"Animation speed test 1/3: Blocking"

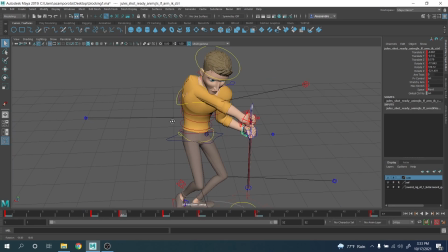734s
obviously what we want we want to push this all
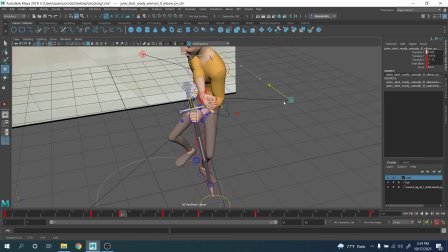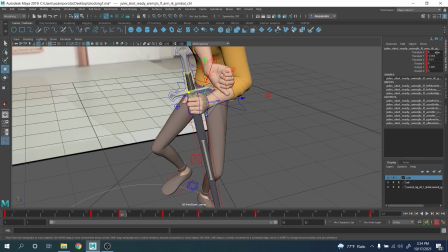745s
right we want to make sure maybe for now let's see if we need to reset this one once we do this fast movement right so
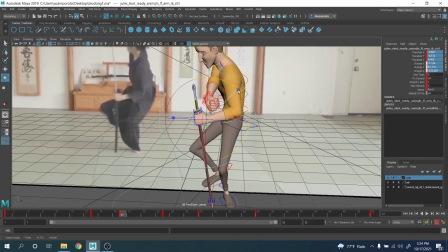756s
we want to have the is one over here right difficult
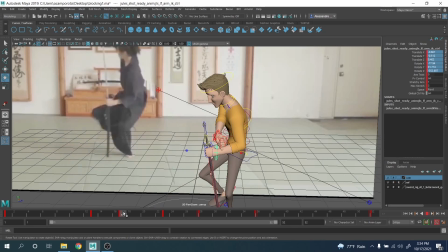part about this one is that what we want we want these
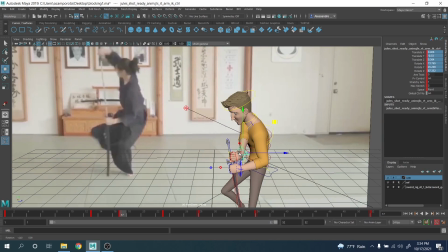777s
are going up
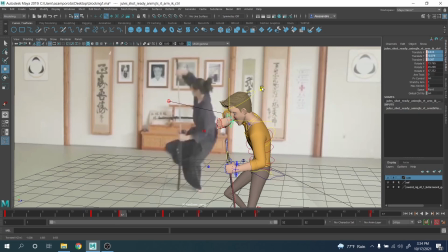784s
in a straight line. Basically we want a straight line like this, right?
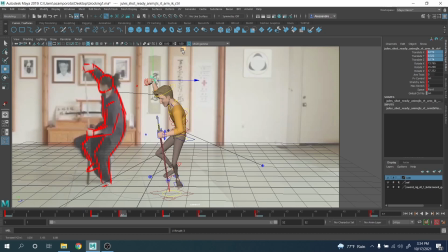795s
It needs to be really higher, right? Here we want the elbow going this direction.
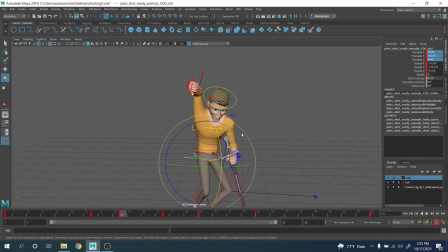805s
We want to make sure this is kind of here. Maybe we need to adjust a little bit the line of action in this way well bend it a little bit this way to make it a bit more organic right raising the shoulder
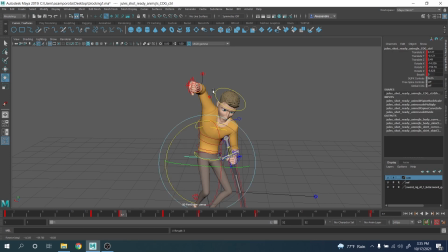this one it needs to be like this you have to imagine an imaginary line between these two right
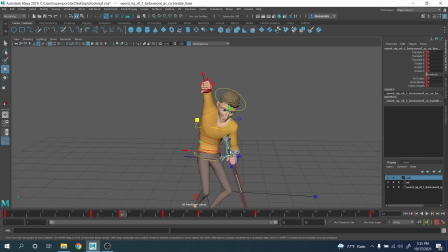836s
you wanna kind of imagine this uh it
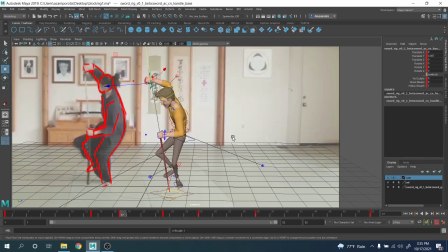844s
has to go straight out like this because then it's coming out right you see so you you wanna have this as a reference because it's important that this movement
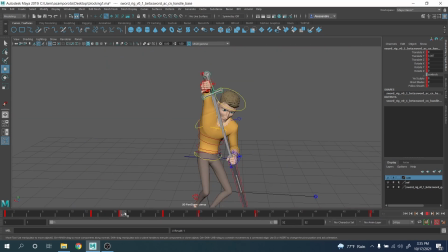855s
it's coming out really straight boom right this part for now we're gonna I'm gonna like this I'm gonna show you later what I'm gonna do with this work right
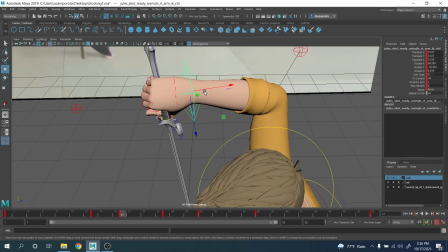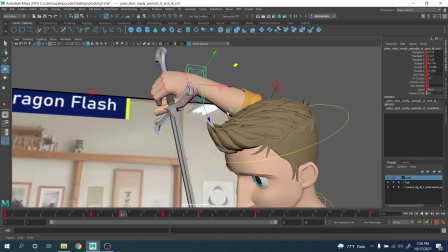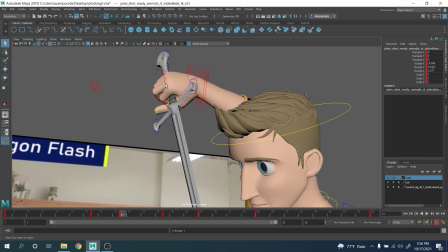889s
we can just close this part or see
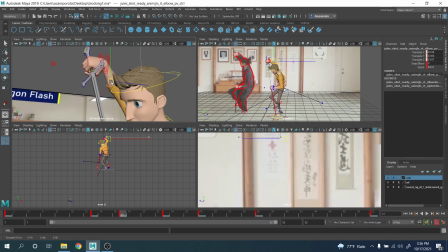904s
this elbow doesn't look that's nice anymore so we need to kind of bend it and
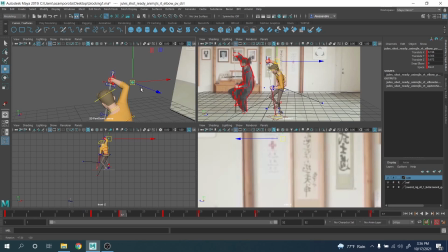910s
find a nice angle that it looks good it doesn't look too broken.
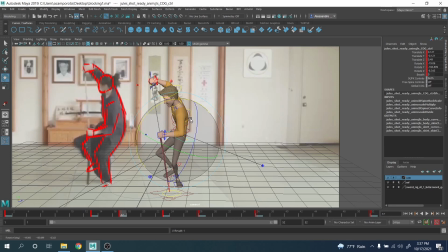920s
Maybe we need to push this a little bit more this direction to keep the line of action like this and maybe... See how it's moving forward so maybe we need to push this forward a bit more, okay, to create a very nice clean line of action.
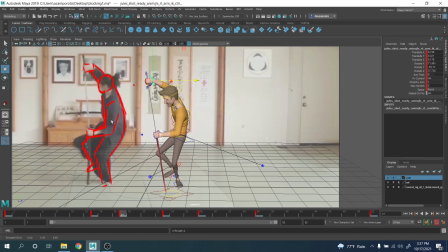940s
See what I'm trying to do? Trying to look this angle here. It's pushing forward, right?
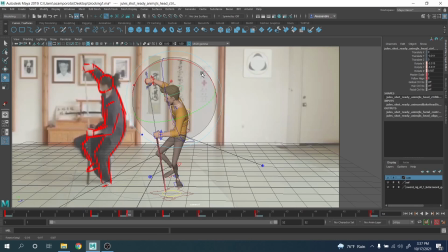957s
The head is kind of looking up this way, right?
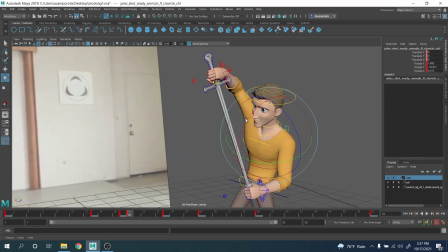965s
Here, it looks is a lot, that is a lot better,
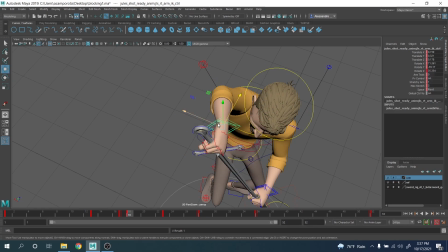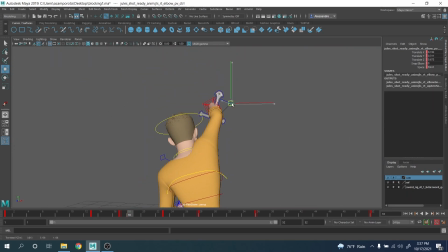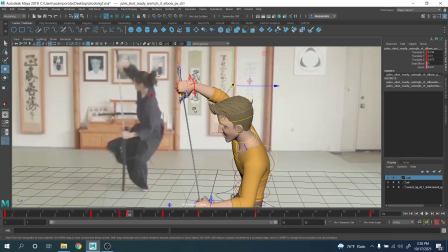982s
right?